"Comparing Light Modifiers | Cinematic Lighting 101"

So umbrellas are used in photography a lot, but you don't see them using video too much because up until recently, LED lights have not gotten there yet. and putting a hot light into an umbrella is just gonna destroy it.
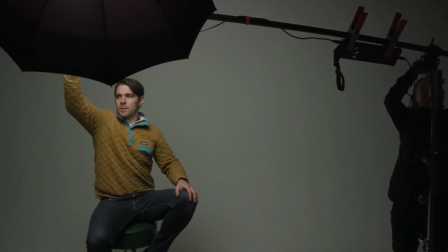4:12 Totally, yeah. Why do you prefer reflecting the light instead of diffusing?
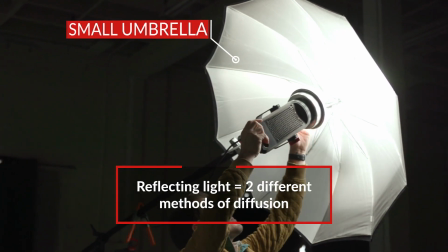4:16 You're shooting into it and then you get this beautiful soft light bouncing out of it and then we put another level of diffusion right here in front of the umbrella and what that does, it allows us to have this great reflective soft light and the more you can make that light bounce the softer it gets and then it just comes to us and it looks great.
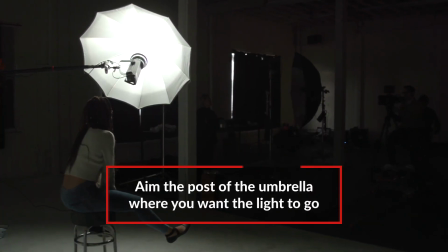4:32 Look at where the post of the umbrella is coming out and point that post where you want it. That will give you a good light to start with every time, and you can adjust it from there.
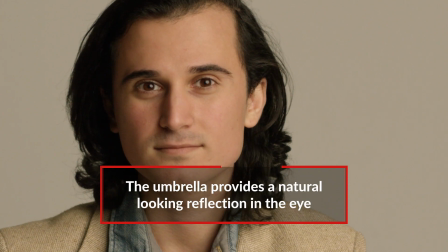4:41 I always want that soft, round, circular light in the eye, and the umbrella gives it to me every time.
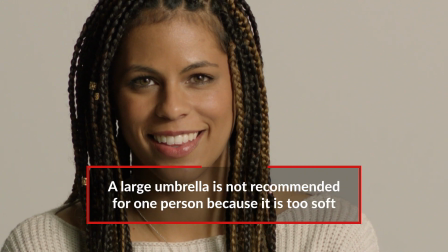4:47 You don't want to use a large umbrella on just one person because it's too soft. So with a large umbrella, you don't really have a lot of definition. You don't have a lot of shadow, and it sort of just looks flat. And that has a lot to do with how you want the specular highlights to show up on a person's face.
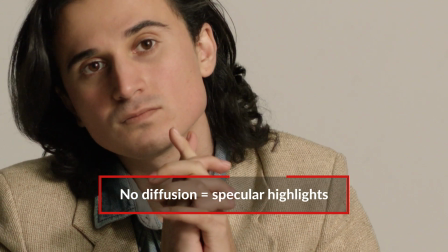5:02 So we can really see those specular highlights in the skin when we don't use a diffusion in front of our umbrella, and it's just a reflection.
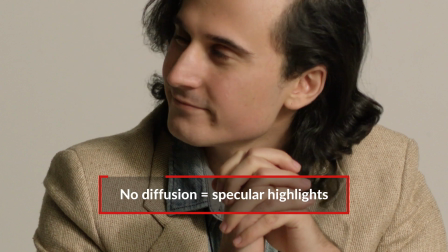5:08 Why would we want to use a diffusion at all? We want to use a diffusion when we want to see a softer balance in the highlight to the shadows. So let's take a look at the difference between a large umbrella and a small umbrella, as well as the difference between an umbrella with no diffusion and an umbrella with diffusion on the front.